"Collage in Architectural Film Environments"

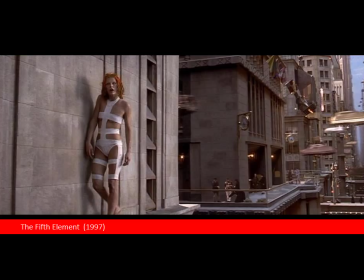8:16 Here we can see the green screen set used to create the famous ledge scene in the fifth element. This use of collage, layering, and assemblage tends to make for a more credible depiction as it is grounded in a familiar present.
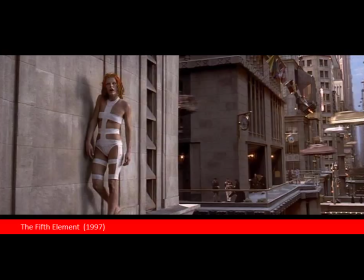8:33 It can be said to form the basis of separating future environments into science fiction versus pure fantasy. In this shot of the fifth element, the designers are building on a sense of architectural style and not on specific known buildings.
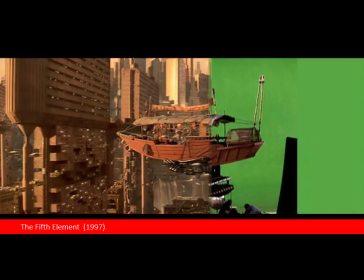8:51 This is understood as a dystopic future vision of New York City, so elements such as the Brooklyn Bridge are carefully inserted into these establishing shots.
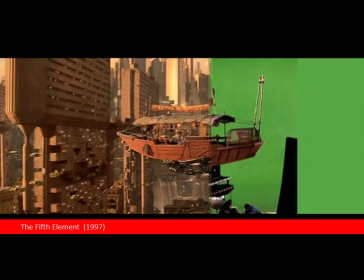9:03 Again, the use of green screen, constructed sets, and digitally fabricated backdrops acts as the contemporary method for creating an in-frame collage.
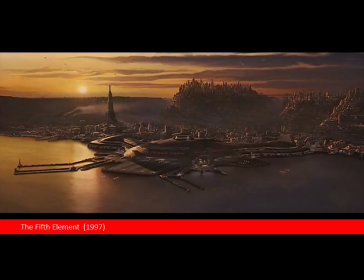9:12 That painting highlights the severity of a dystopic future New York, as we see the familiar icon of the Statue of Liberty perched strangely high over the receded level of the
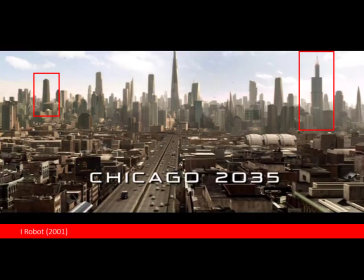Wiccan Willis Towers, as well as the gritty fabric of Chicago as the surround for the new Central Tower that establishes this in 2035.
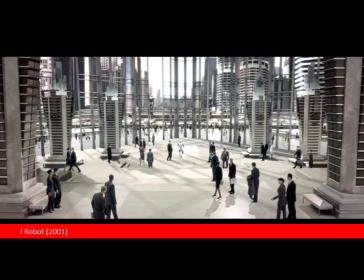9:41 Here we have a collage of elements contained within this digitally fabricated sequence. To make a firm connection between the hyper-modern interior spaces and the existing city fabric,
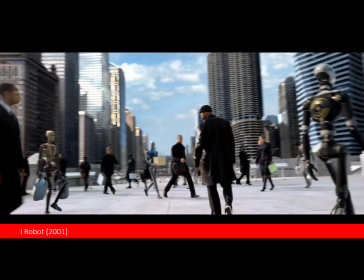9:54 this collage almost uses a green-screen effect to lay the existing Chicago city fabric behind the glazed lobby of the skyscraper. The identifiability of the iconic Chicago towers is critical to the success of the collage in this sequence.
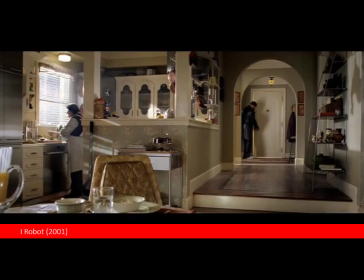10:11 There was continuity between the previous interior shot and this exterior shot. The interior of the apartment I, Robot, is clearly set in the world of today.
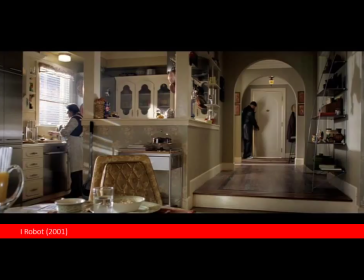10:23 There is nothing futuristic about it. So we are using a juxtaposition-type collage to create our impression of an eclectic Chicago style of 2035. Although there is a sense of collision in terms of architectural styles,
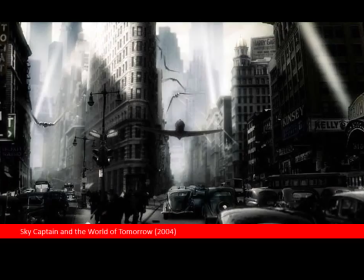10:35 this is downplayed as the intention in the editing of the film is to make this all appear quite normal and everyday for 2035. The use of iconic buildings in collage to establish the place of a film is used in many digitally-based films.
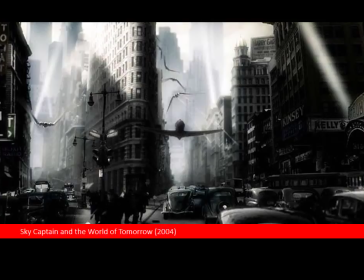10:51 What is intriguing about the creation of the entire setting digitally versus shooting on location is the way that the buildings are moved around to suit the plot or setting.
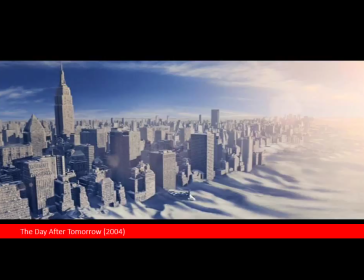11:01 Much of the city fabric of Chicago is recognizable and in its place in iRobot. In the day after tomorrow, the impression of New York rests on fewer icons, and there has not been an attempt to replicate the city in any exact way.
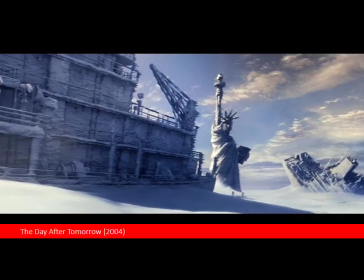11:18 The Empire State Building from the previous shot and the Statue of Liberty are really the only two icons necessary to locate the setting in New York. Hence they are integrated into a far looser collage to create these city sequences.
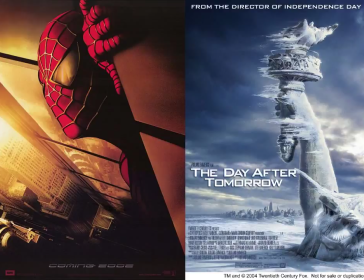11:31 The extreme weather aspect of the film also removes any requirement for realistic representation. The city icon as a mobile collage element has become very common when marketing films and the means to establish place.
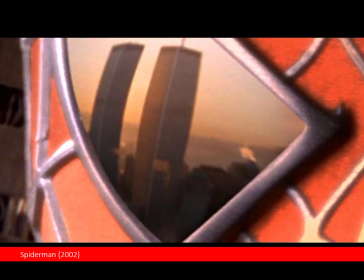11:46 Here we see the posters for the 2002 release of Spider-Man, as well as the poster for the day after tomorrow. The release of Spider-Man was delayed following the destruction of the World Trade Towers on September 11, 2001,
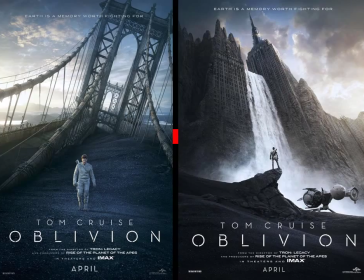12:01 yet the importance of the city remained evident as a very discreet collage in the reflection in Spider-Man's eyes when the film was released. The notion of the importance of the identity of architectural icons clearly motivates contemporary future-based films.
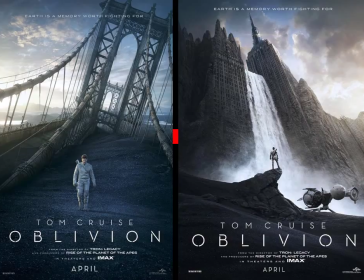12:18 In the promotional posters for Oblivion, the Brooklyn Bridge and the Empire State Building clearly indicate the setting of the film.
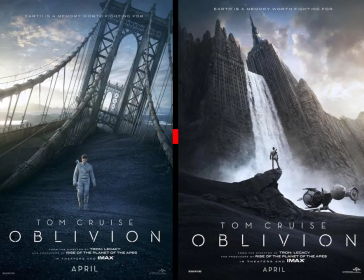12:25 In the film itself, they play more minor roles, but the essential role they play in the collage of the future environment of the film has been established. If you did not know that the barren wasteland in the film was set in New York, its impact would be greatly diminished, and a sense of familiarity and connection to the film would be lost through anonymity of setting.
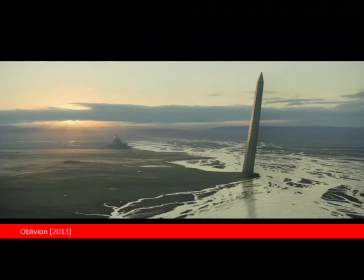12:45 The collage-based future environments in the trailer for Oblivion continued with the use of iconic buildings as a method to establish the location, in spite of the state of the world.
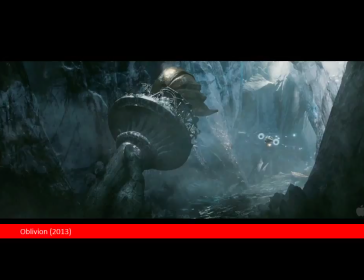12:58 Here we see the Washington Capitol building and the National Monument. And in this segment of the trailer, we see the torch of the Statue of Liberty in New York City, buried and ruined.
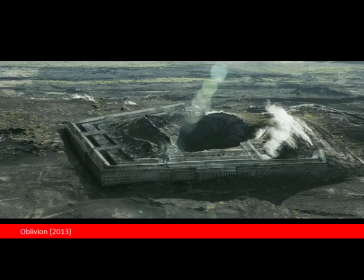13:14 And here, an aerial view of the U.S. Pentagon building in the desolate landscape.
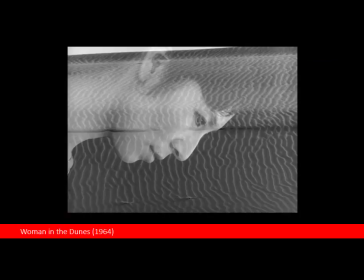13:19 This in-frame collage of an icon that is recognizable from the past, surrounded by the desolate future, establishes the severity of the situation. Film editing strategies are seldom recurrent digitally based films.
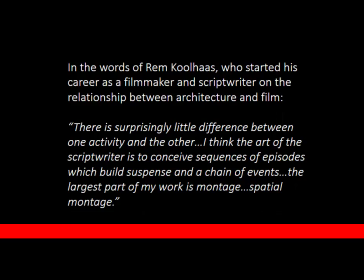13:37 Their study remains useful in understanding the impact of collage on the construction of our film
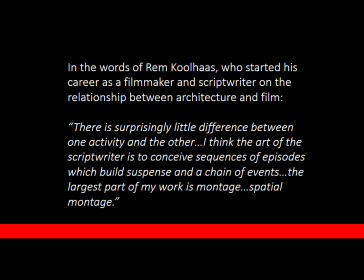13:55 activity and the other. I think it builds suspense and a chain of events. The largest part of my work is montage, spatial montage.
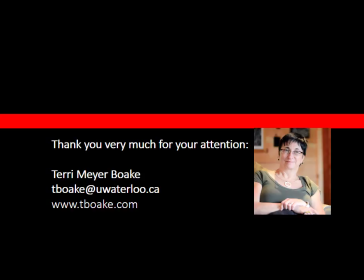14:07 Thank you very much for your attention. Please feel free to contact me via email or look me up on my website if you have any feedback or questions. Thanks very much.